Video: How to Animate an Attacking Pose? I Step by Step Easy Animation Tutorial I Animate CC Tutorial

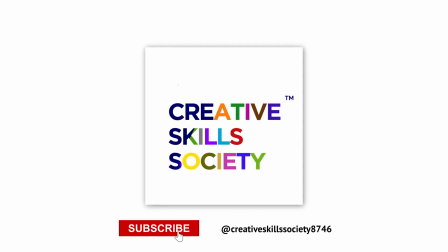[0:00]
Hello, creative minds. Welcome back to our Creative Skills Society.
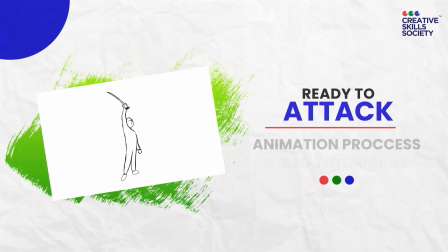[0:06]
Today, we are going to dive into the fascinating world of animation using Adobe Animate CC.
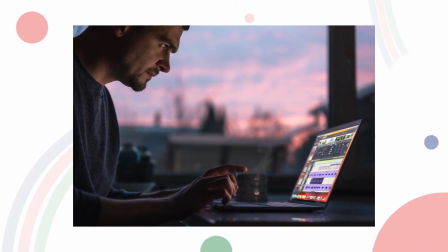[0:13]
We will be focusing on how to animate while keeping the principles of animation and strong posing in mind.
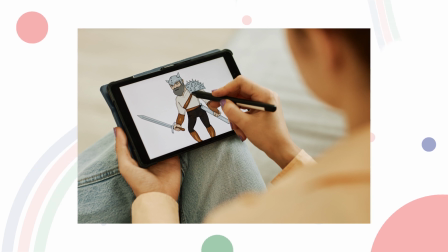[0:22]
Whether you are a beginner or experienced animator, you are bound to learn something new in this tutorial.
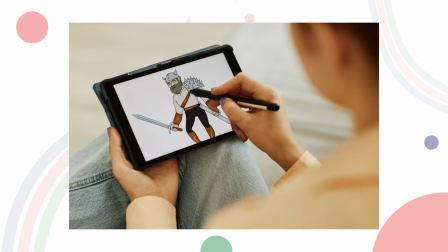[0:29]
So, let's get started.
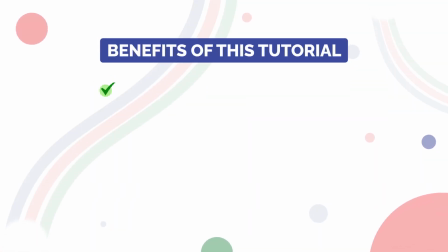[0:31]
This animation tutorial is meant to develop your understanding the flow of digital animation, importance of strong posing, what is merge drawing, benefits of pose-to-pose animation over straight-ahead animation.
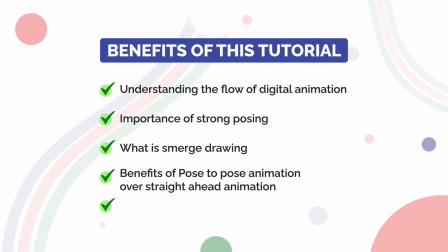[0:48]
And this exercise will also boost your imagination and creative approach.
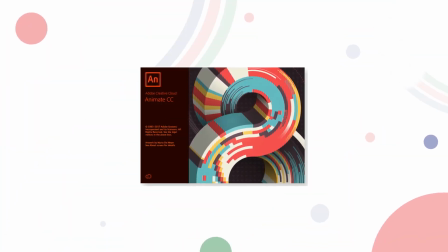[0:53]
This tutorial was recorded using an older version of Animate CC.
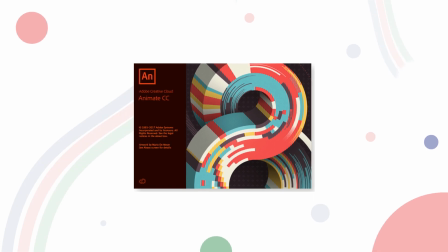[0:59]
However, it is important to note that the tool and interface have remained
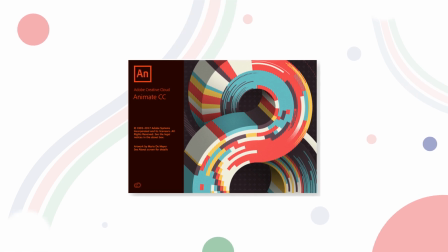[1:05]
consistent across newer versions as well.
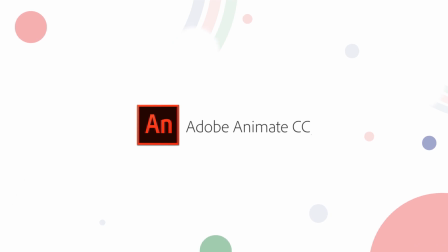[1:09]
I am assuming you have a basic understanding of Animate CC and the 12 animation principles of animation.
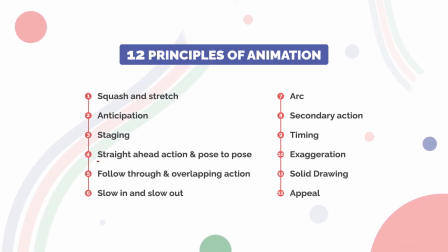[1:15]
To kickstart any animation, posing is absolutely critical. Strong posing is the foundation of your animation.
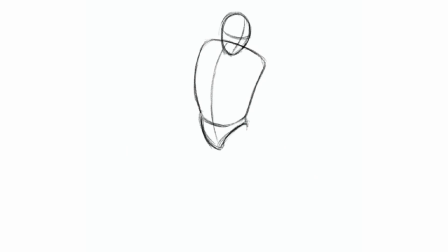[1:24]
It helps convey the character's personality, emotions, and action effectively.
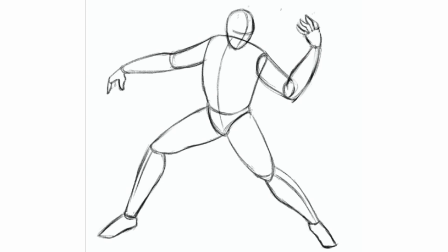[1:31]
I will show you how to create a character pose and define key posing that reflect the character's action and emotions.
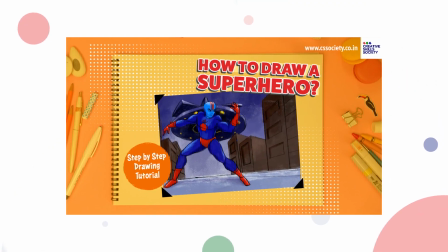[1:42]
I have created few tutorials on strong posing. Take some time and understand the process.
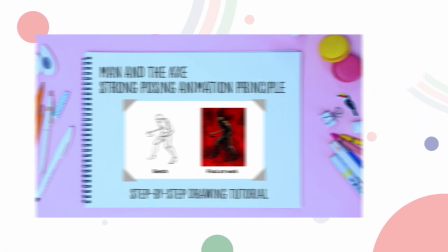[1:48]
I am sharing the links in the description. Remember, strong posing sets the stage for the entire animation.
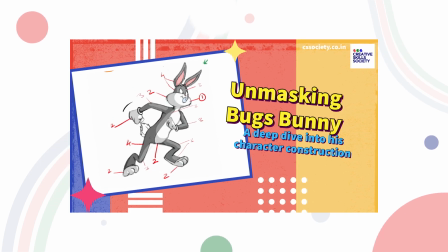[1:55]
It's not only an important part of your animation but also starting point.
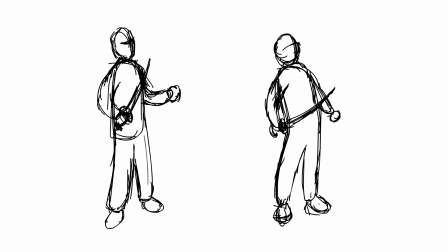[2:01]
On screen, you can see two different character poses. Pose 1 is on left side and pose 2 on right side. The one on left side, pose 1, is weak pose.
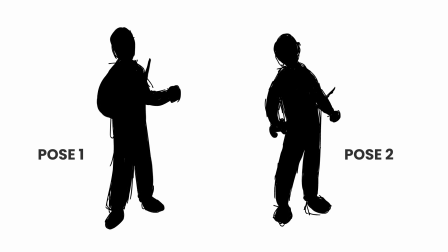[2:14]
If you do a silhouette, then a lot of action will not be clear as the details will get hidden. We can't identify where the sword is, how the hand is placed. So that's why this pose is considered a weak pose.
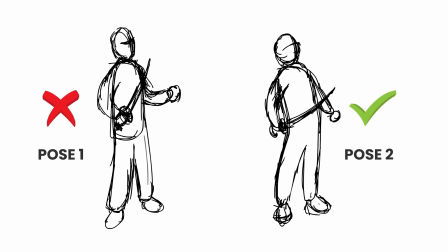[2:30]
On the right hand side, pose 2 is a strong pose because our character's confidence is visible through this pose, and that's why it looks aggressive, which is why we will categorize it as a strong pose. It's an ideal pose to start our animation.
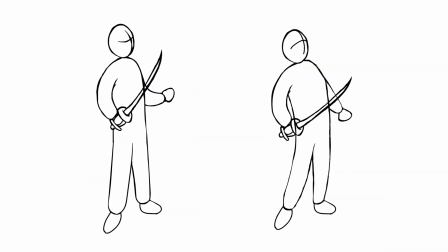[2:48]
This is a cleanup stage where we erase the rough and unwanted lines and draw one single refined line. So we are going with right hand side pose, pose 2. Now let's begin with the animation.
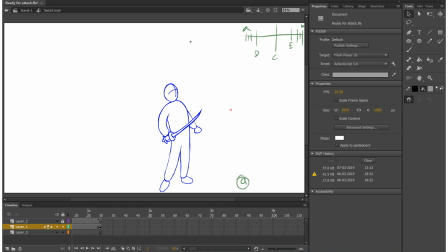[3:04]
This is the Animate CC interface and here are key poses. We will move from first pose to last pose, first keyframe to last keyframe. One of the 12 principles of animation is pose to pose drawing. It has its benefits over straight ahead drawing.
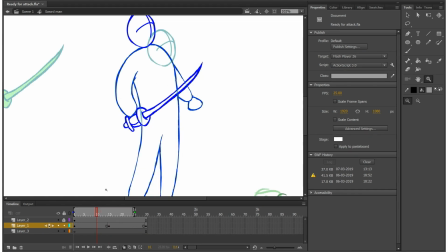[3:21]
We will be drawing referring to the drawing scale.
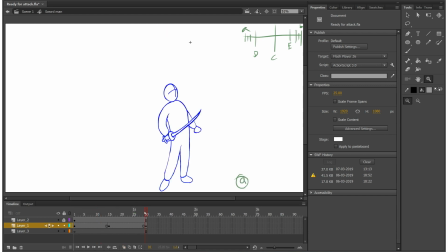[3:25]
The middle key pose which fill the gap between these two key poses.
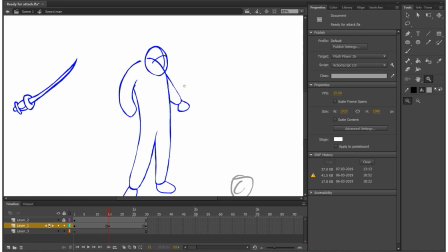[3:34]
We will be using Animate CC's brush tool for this. We will make use of onion skin feature since we are working on the in-between drawing, which is the pose between the first and the last.
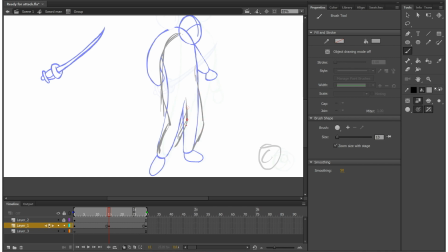[3:49]
So for the drawing, character's shoulder has to be a little bent down. So that's why we are also bending the knee.
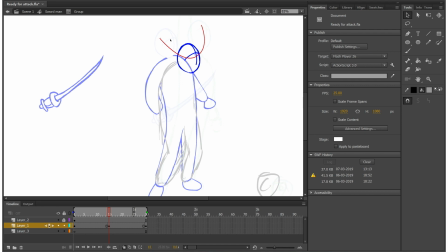[3:56]
This will help ensure that we work on arc. An arc is a one-off animation principle.